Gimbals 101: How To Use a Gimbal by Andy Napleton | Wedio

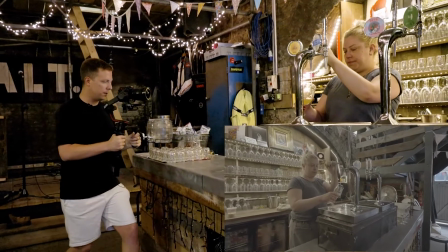8:43 So just gonna push in.
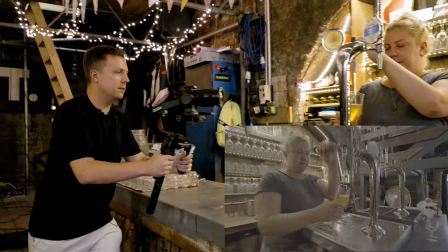8:49 Perfect. So that's great.
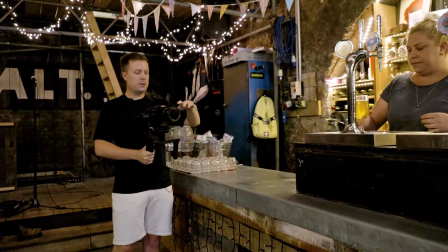8:51 So now we've got two options, and it means that because I'm filming just normally at 25 frames, it just means that you're going to get this nice smooth action. Something also worth bearing in mind is my actual movement with the camera.
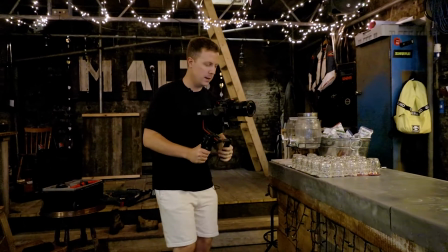9:06 So I'm not walking forwards, and we'll get to that a bit later with some of the other moves, but I'm literally just using my feet to rock forward.
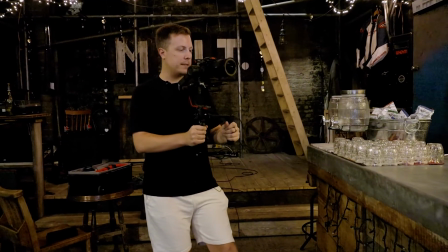9:13 So I'm just getting my legs in a pretty ridiculous position, but it just means that then I can just keep nice and steady as I firstly push in,
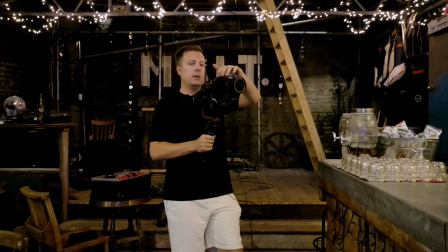9:22 and then as I push back out as well. So I'm just going to record that bit again, just so you can see.
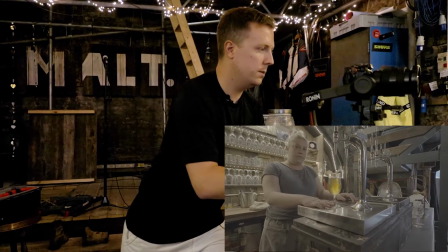9:27 So literally just a rocking motion forward and then a rocking motion back.
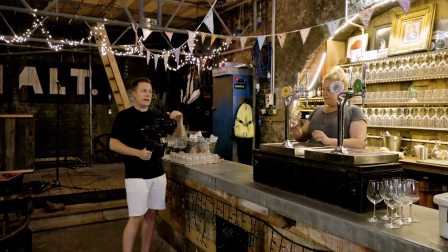9:33 The next one that I'm going to do is a semi-orbital movement.
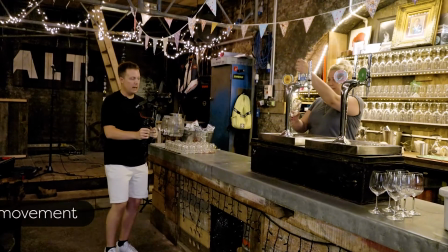9:36 So essentially what I'm going to do is I'm going to lock onto my subject here, and then I'm going to walk around nice and slowly.
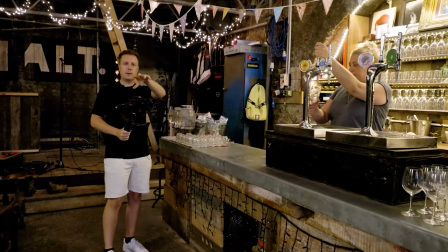9:42 But the advantage with this kind of move is similar to the push in and the pull out move,
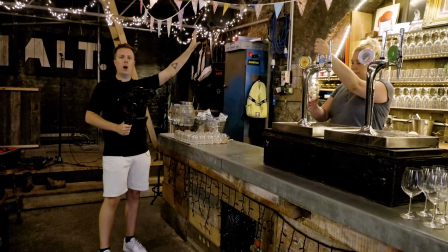9:48 is again, we get a little bit more of the background, because with a lot of your subjects,
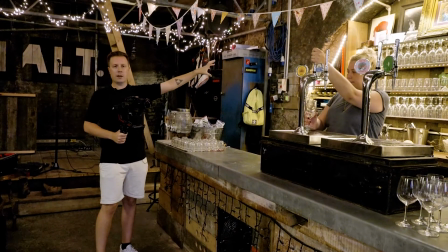9:53 you'll find, especially in bar work, is they've got like a really nice setup behind them. So we want to make sure that we're painting the scene really well.
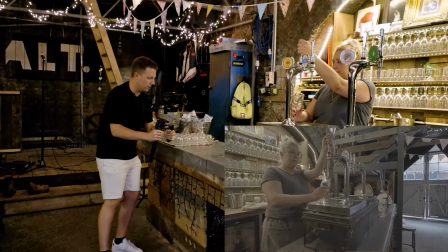9:59 So literally we're just going to do this, and then I'll go into a few more details about it afterwards.
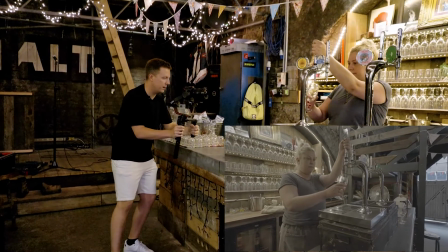10:05 So when you're ready, Sophie.
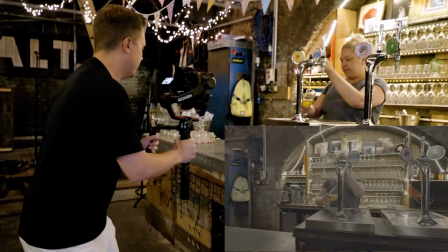10:08 And again, if you just look at my movements as I'm walking around, it's super steady and super slow.
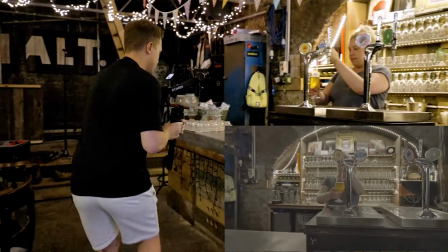10:14 And so I'm just going to go back the other way and just keeping my subject nice and in the center.
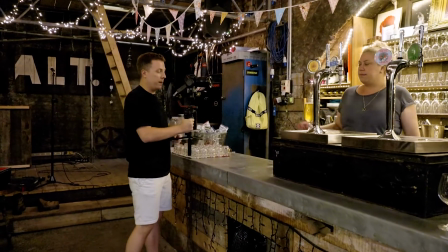10:22 Perfect. So that's really, really useful. And just on that, so with my movement again through that, I was ghost walking, which is something that a lot of gimbal operators use, because instead of slamming your feet down, you're literally walking on the balls of your feet. So you're just kind of going heel to toe really slowly, because it also eliminates that bob that you sometimes get. So that's really, really handy to do. Also, this is a good point to mention that on the RS3, I do have a side handle, which I use. This just gives you a little bit more stability, because I find that if you're holding a gimbal completely solid like this, it just means that sometimes you can have a little bit of extra movement. Whereas if you're holding something sideways, and you can use rings, you can use 2 handles on either side, but I just find it just gives you a little bit more control. And again, it's just a little bit more stable. So yeah, that's the semi-mobile to move. We'll move on to the next one. The next feature that I'm going to show you is called pan tilt follow. So what this does is this has now unlocked the axes at the top. So now when I move the gimbal around, if I do this, the camera's going to tilt. So it literally just means that you've now got more access to the tilt motor.
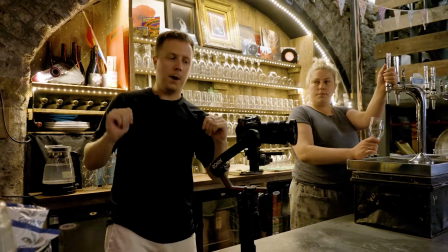11:34 It's not locked anymore. So we've just jumped behind the bar, because now we're going to get a crane shot.
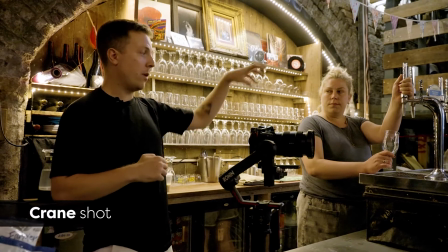11:38 And this is going to be more useful when you really want to focus on the product, and especially things like the pouring.
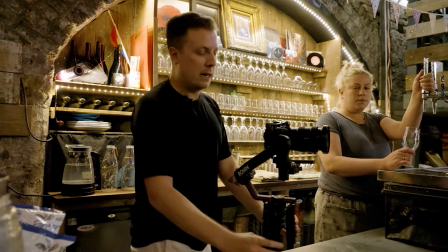11:45 So what I'm going to do is literally going to hold this over my head.
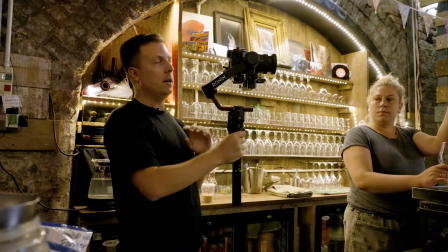11:49 I've switched the gimbal into pan tilt follow, because it means now, looking at the screen on the side here,
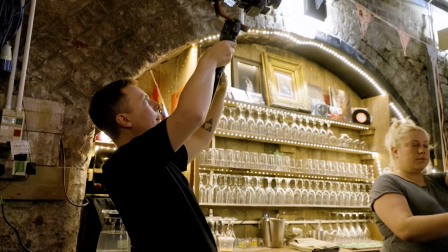11:56 it means that I can really look at what I'm doing, and I can just literally just move down,
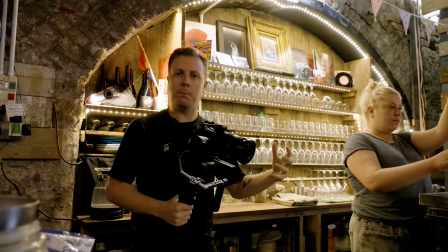12:03 and almost like you're following the flow of the beer as it's being poured. So this is kind of a really kinetic movement.
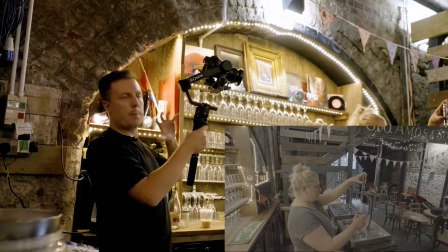12:10 So we'll give this a try. And this is the kind of thing that might take a couple of attempts, because it's just a little bit more precise.
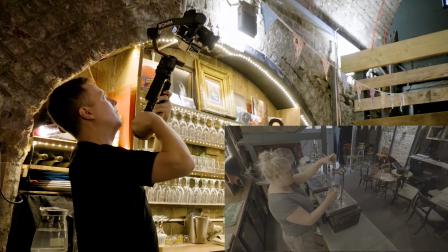12:18 So if I go like that, okay. So when you're ready, Sophie.
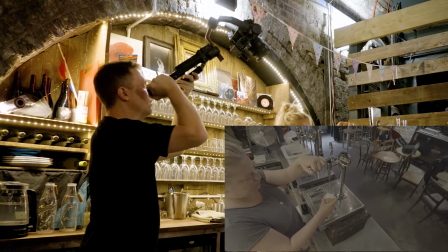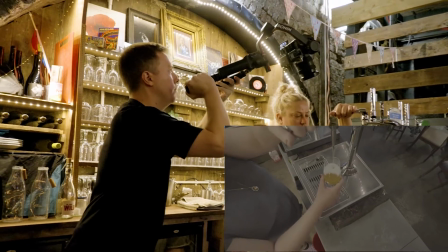12:32 Okay, and then we're just going to come back up.
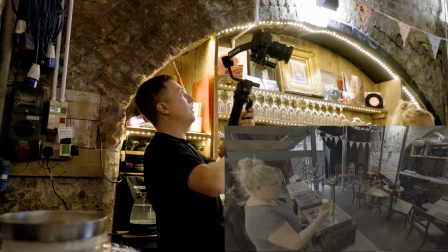12:39 Sweet. So actually that looked really good just off the bat.